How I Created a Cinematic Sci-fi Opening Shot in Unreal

My name's MXBell and I work on all these things, and I'm here to teach you how to make films in Unreal Engine. Welcome to Realtime Workflows. Okay, so let's get into the shot. The music there, by the way, is by Mike, my composer. He's composing the music as I compose the visuals. The conceit of the shot was always that it would start on a starfield, which is static, except for the camera roll. And then we would start to see particulate moving through space. That's the ammonia, which is going to be a big plot point.
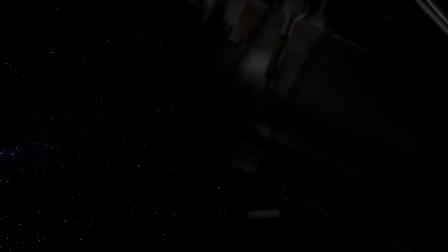(2:23)
And then the idea was it would take a journey across the space station showing some of the language of the structure.
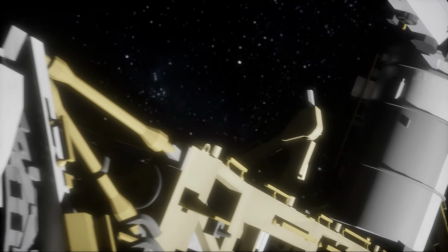(2:31)
So the idea was always to show handrails and to show things like that. And so let's just get into it.
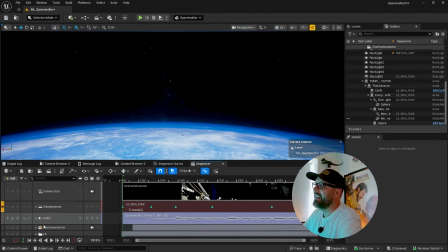(2:36)
Here's my scene with the shot. So we can see I've got it arranged. I've had a little bit of a tidy up to do the video, but not much, like a couple of folders here and whatnot.
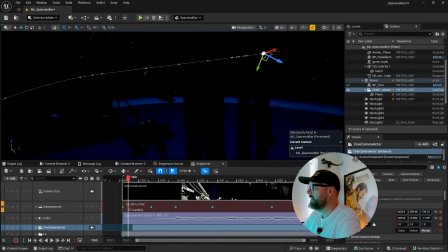(2:45)
So let's come to the start, and if I choose the camera, we see the camera's path. So this is just a keyframe animated camera.
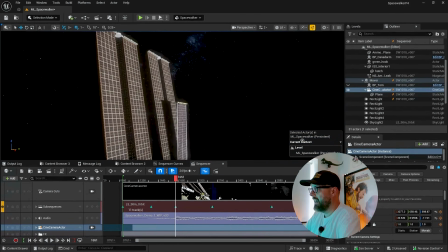(2:50)
By the way, this light thing coming on, this is real. This actually happens. This is how it works, and I've got this set up for real.
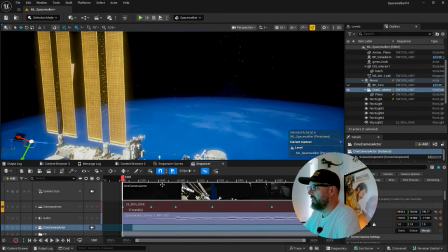(2:57)
We can come over here and we can see this is happening because the sun is down and it comes up and over the planet,
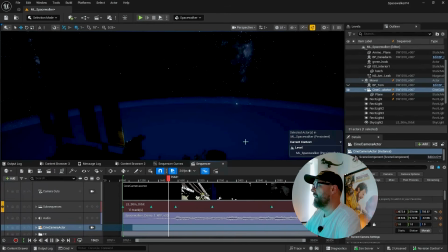(3:04)
and as it does that, and that's the speed at which it comes over as well, and as it crests the side of the planet, that's when we start to get the light,
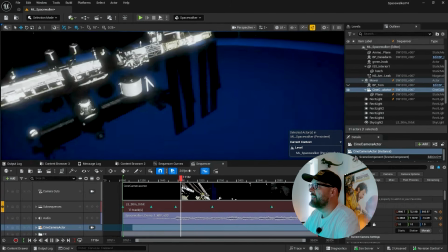(3:12)
and this is the shadow of Earth going away, which is pretty cool.
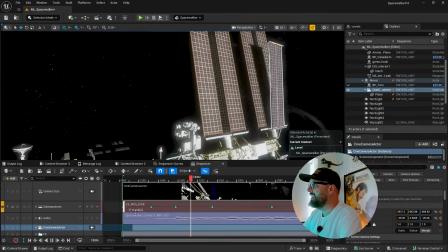(3:17)
And one of my first ideas for the shot is actually that we would chase this, that we would kind of like be following it as it creeps down.
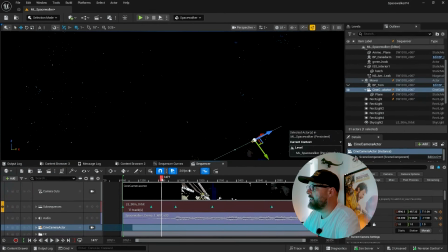(3:23)
But I couldn't get it to work because it moves quite fast. I've actually kind of slowed it down a little bit.
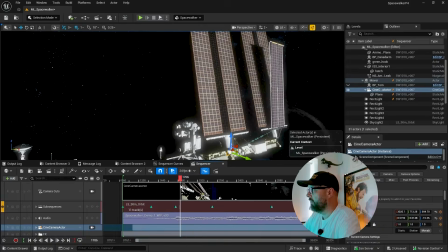(3:28)
I'll get into this time warp here. I slowed it down a tiny touch just for the sake of this shot, but not much.
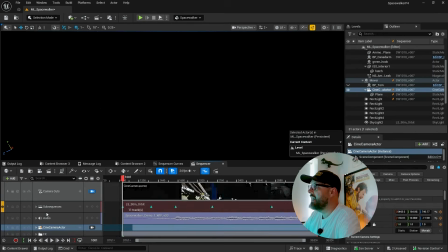(3:36)
The shot starts on black. Again, this is done in engine. I'm doing everything in engine.
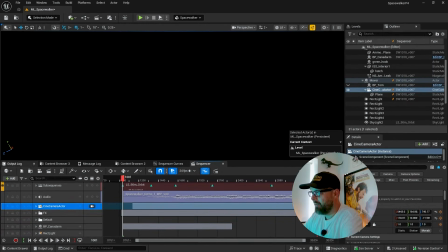(3:41)
Now, maybe when we get to the final, I won't do this in engine, but for now,
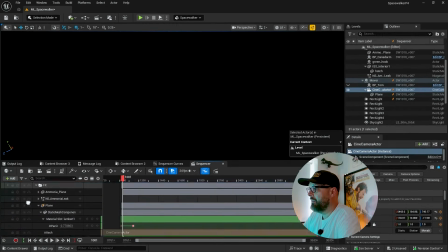(3:45)
this is a single plane to which I've put a black material with an opacity that fades off on it.
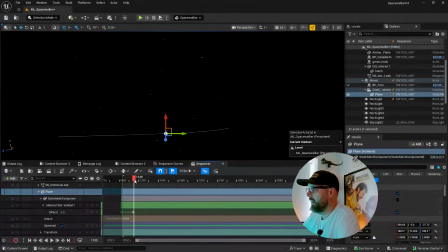(3:52)
We can see there, and it's dithered. That's why it looks like that. And we can see it fades off till it's gone, and that reveals the starfield.
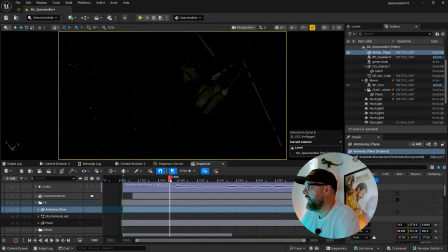(3:59)
So that's how I'm doing that. This ammonia plane is this thing that we see here. Now, I don't want to call too much attention to it at the start, so it's just as the light comes on,
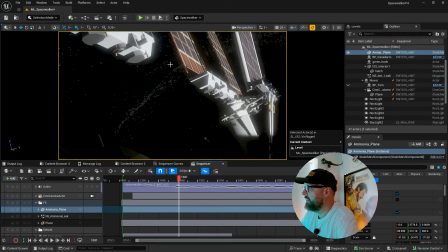(4:07)
the idea is that it catches that these particulates will just glisten like glitter, almost like floating glitter, if you like. That's how I'm picturing it, floating glitter. And this image, it's just an image.
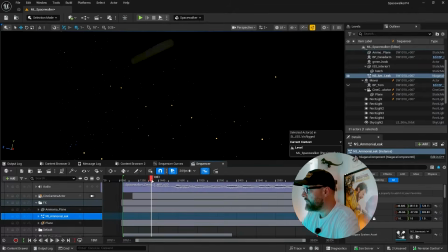(4:18)
This is a Niagara effect, and it's just individual particles that just float off.
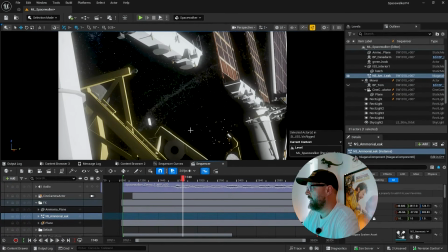(4:25)
You can see them leaking out there. The idea is that in the final one, we will sort of see that this is turning and these things all come out at different speeds, as we can see. And the idea is that it's formed this kind of ring around this space station. The science of this is questionable, but I like the effect too much to not do it.
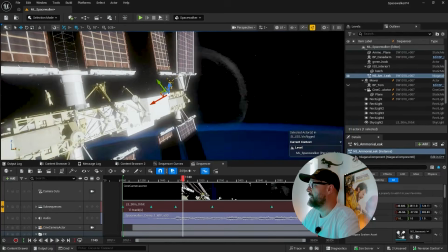(4:45)
So you know, that's what it looks like. And in actual fact, it's moved there for this shot.
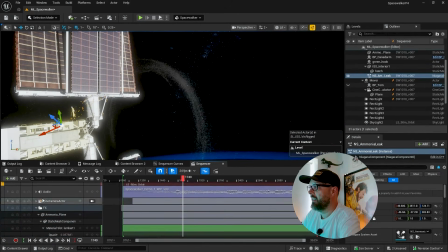(4:51)
It should actually be kind of around here. So then
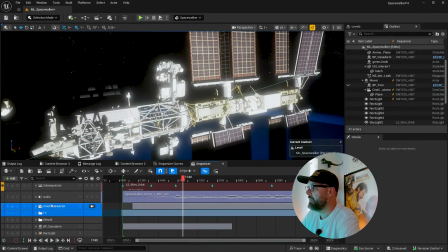(4:59)
the camera, so the camera comes all the way down here and it's rotating as we go, right? So we can see here, if I put this on, we can see the rotation, the roll.
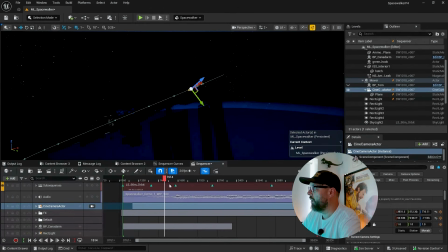(5:06)
So I wanted it to roll the whole way through. So it just keeps rolling, it keeps rolling.
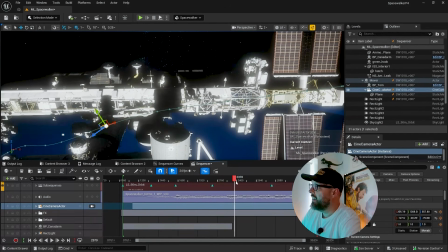(5:12)
It gives us a really unique view of the station, I find,
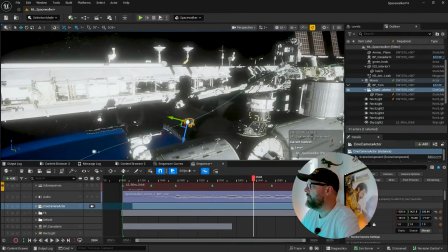(5:16)
and sort of we don't even I'm quite familiar with the geography of the station by now, and even I kind of get lost in it,
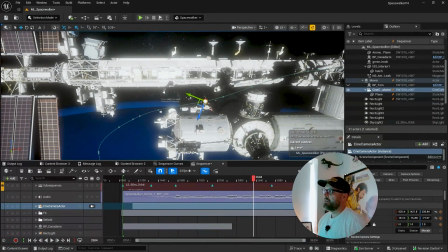(5:21)
which is kind of the point. It's meant to be, because we're constantly rolling,
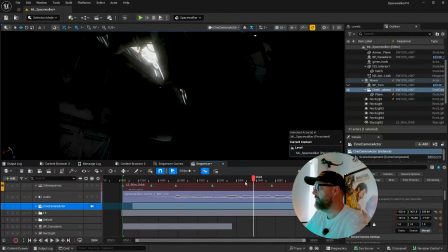(5:26)
they're never quite sure where the up or down is, and in fact, if we come to here, we can see it's come through.
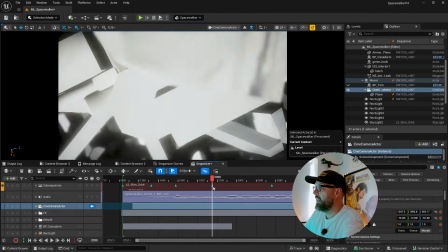(5:32)
The lights come down, and then so we're rolling, and now by the time we get here, this is Earth, so we've rolled the whole way around.
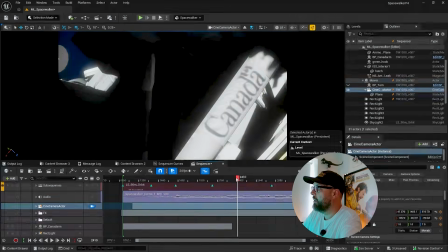(5:40)
We've rolled 180 degrees, and we keep rolling. And then we come across the Canadarm. The Canadarm's going to form a big part of the story,
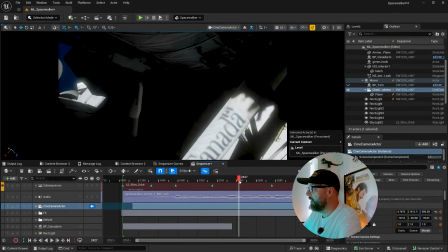(5:47)
and I really wanted to just kind of like come past it and make sure we can see that it says Canada, it's the Canadarm.
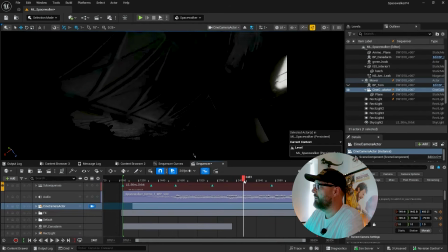(5:53)
It's also a good reason to be rolled, so Canada is the right way up. And we continue rolling.